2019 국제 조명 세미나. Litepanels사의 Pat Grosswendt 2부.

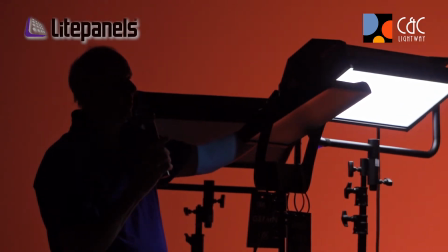(12:42)
I can start to introduce, you tell me when you're ready with the camera.
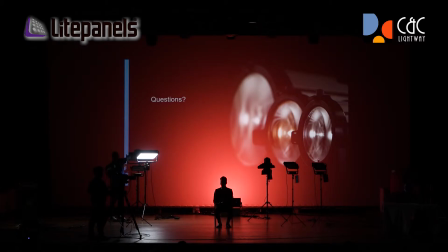(12:50)
I can introduce light to him either directly or off of the floor. Yeah? And because that color behind us is red, I can go to 100%
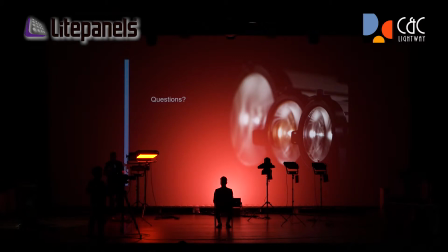(13:07)
and I can go to this and help carry that color around his face, yes? Now, I have a background.
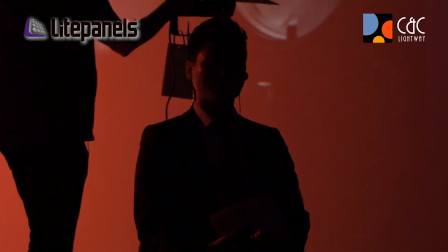(13:23)
I can take this light and I can offer up white into the background.
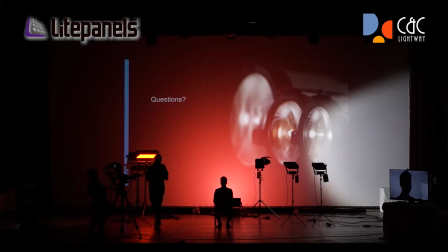(13:32)
And now we have more of a silhouette, but that color, maybe that's too much.
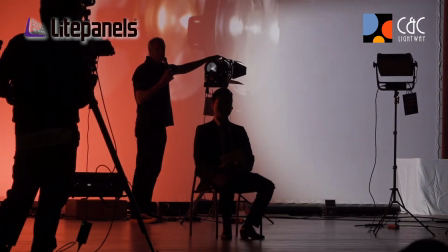(13:39)
This is a Fresnel, so I can use doors to create a pattern.
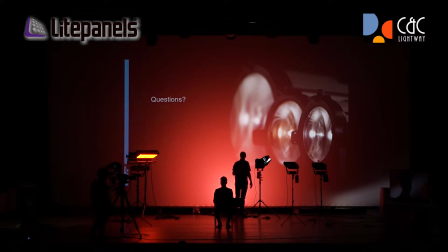(13:45)
Like this, Num? Pan left, pan right. What looks better, since you're looking at the screen? Interesting, correct? A pattern in the background. Basically, it's creating separation.
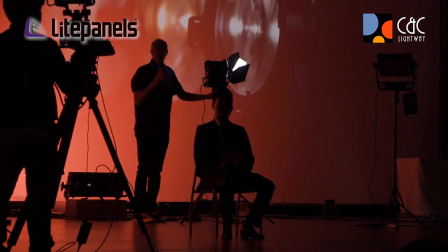(14:04)
Some people call this, sorry for you in the front, this is a Hollywood backlight, yeah?
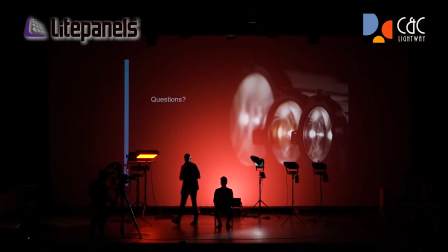(14:10)
Very strong backlight, but a lot of times you can't get a backlight in position. Now, who here is a camera, understands camera? Huh? Does anybody see the light hitting the lens?
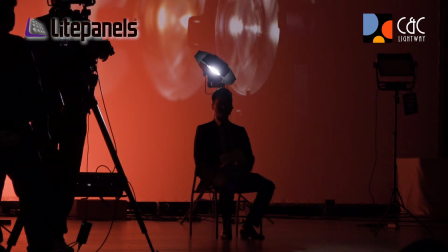(14:26)
The light is hitting the lens. In the film world, we want to take the light off the lens because we either have a highlight or a flare.
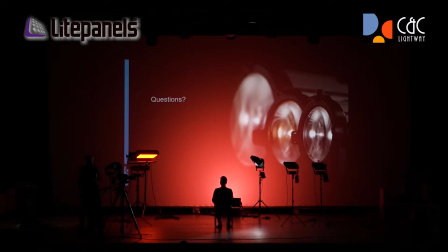(14:37)
What's the difference between a highlight and a flare? About $10,000 a day.
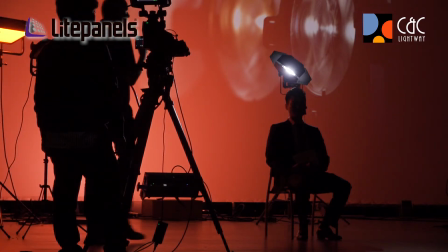(14:44)
Huh, thanks. So we have all these different choices in regards to how we can manipulate the light
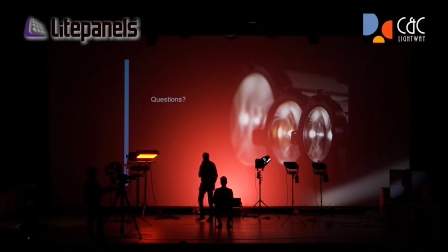(14:53)
to look for the set design. This is an Astra. This is an Astra Soft, 100 watts power consumption.
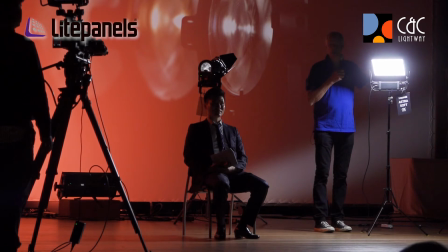(15:06)
I can use this.
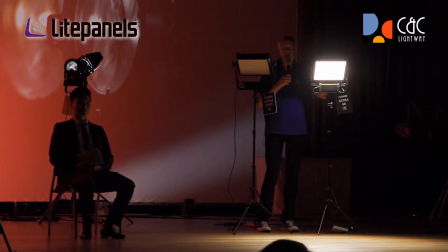(15:11)
I can use this. Now the cool thing about this is
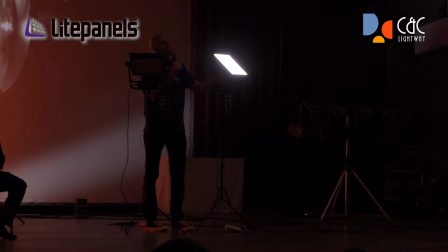(15:22)
I can change the color from tungsten to daylight,
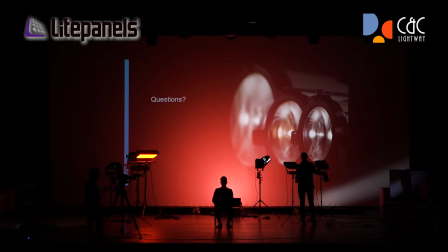(15:25)
but you see how much different it is just bouncing this one little light into that ceiling and the effect on the shot?
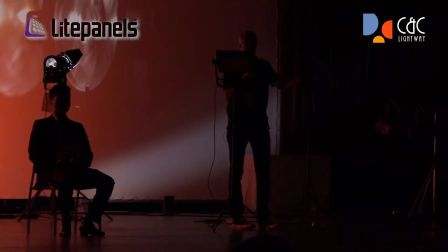(15:34)
Does anybody like it? Chris, you're going to be my voice out there because I think a lot of people aren't sure. Do you like and see the effect that this light is doing on the ceiling, on his skin, on his face?
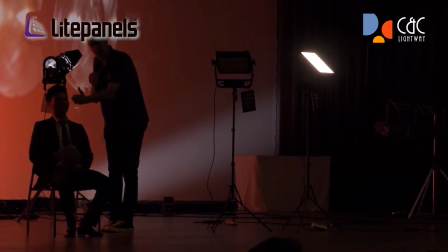(15:46)
How that light up there is coming onto his face. Do you see it?
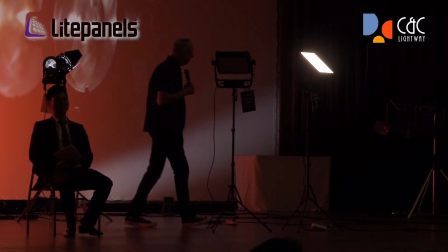(15:51)
Very subtle. It's very subtle, right?
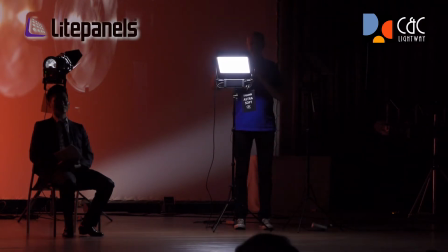(15:54)
Now, I could change that effect, and I can bring up this soft light, and I can be much more extreme, correct?
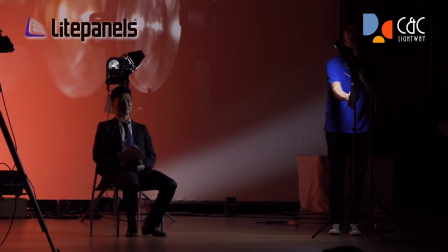(16:02)
I could be very extreme. And then it's a matter of balance. How much light do I want? Also, how far do I want to go around?
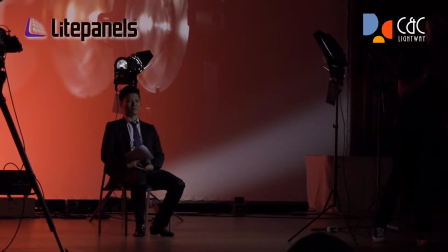(16:18)
Yeah? Small, simple moves.
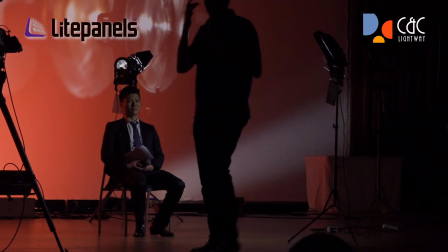(16:30)
It's okay, right? Now watch what happens when we change the camera.
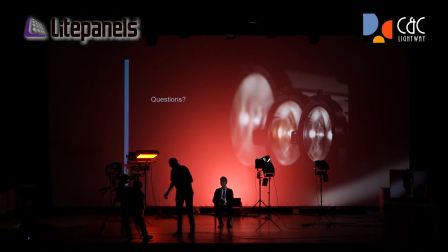(16:36)
Ready? And right on center, yeah, and go.
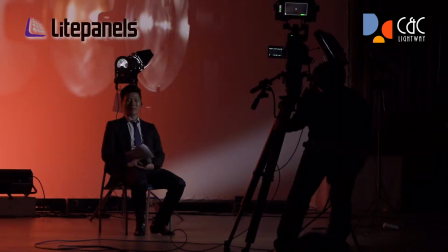(16:44)
Da, da, da, da, da, da, da. Square up on